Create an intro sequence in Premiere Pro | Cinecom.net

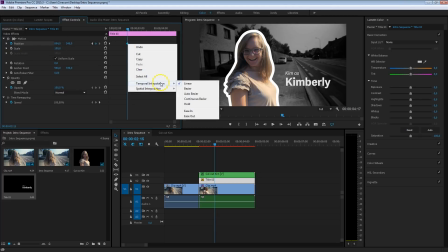8:19 And also here, right click, temporal interpolation and say ease in, so that it doesn't stop so hard.
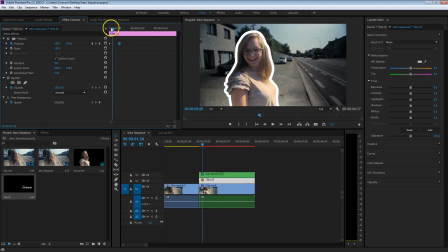8:25 And I'm going to bring these keyframes a bit closer to each other, there we go, perfect. Also here we're going to add a bit of movement to it, I'm going to add some scale motion, so we just create a keyframe for the scale, 100% and just increase that a tiny bit, there we go, so that there's just some movement into it. Isn't this looking nice?
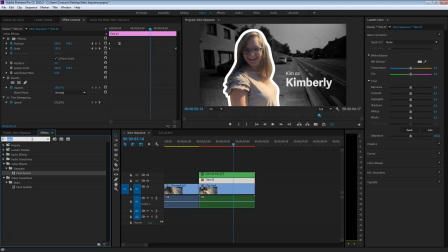8:45 There's one last thing that I want to do and that's add some motion blur to it. In your effects controls search for directional blur, drag that onto it and we're going to add some blurriness to it in the 90 degree angle right here.
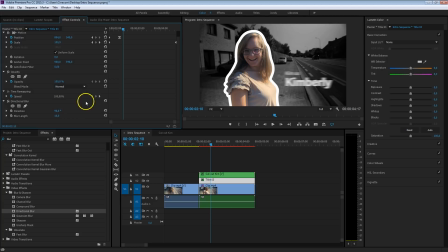8:59 I'm just going to go quickly over this because if you'd like to see a tutorial more in depth on how to create motion blur inside Premiere Pro, then again click on the card up there. So you want to keyframe the blur length on the ending where it stops, it's zero. Make sure to create a keyframe for that. And a bit back, we're going to add some blurriness to it.
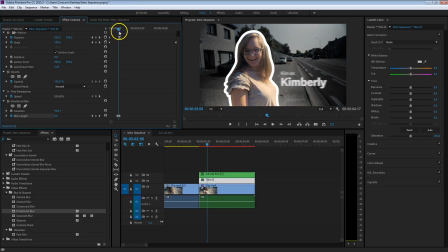9:16 So it starts with blurriness at 15, and when the title sits still, you know, there is no blurriness anymore.
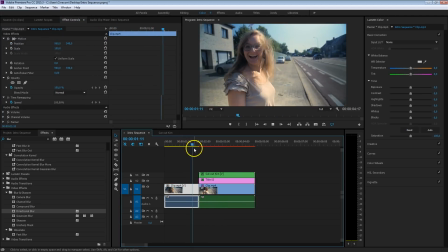9:23 So right now we have some motion blur. So there we go guys, this right here is the amazing intro sequence for your next soap series.
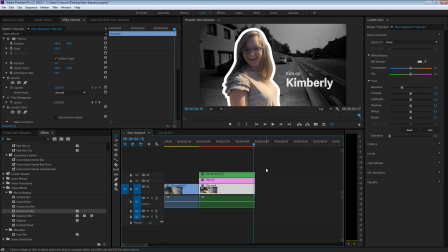9:31 If you have any more questions, just pop them in the comments below. You can also find the link in the description to where you can download this project file. And make sure to thumbs up this video if you like it, also share it with your friends, share it on the internet, that helps me a lot. But most importantly, stay creative!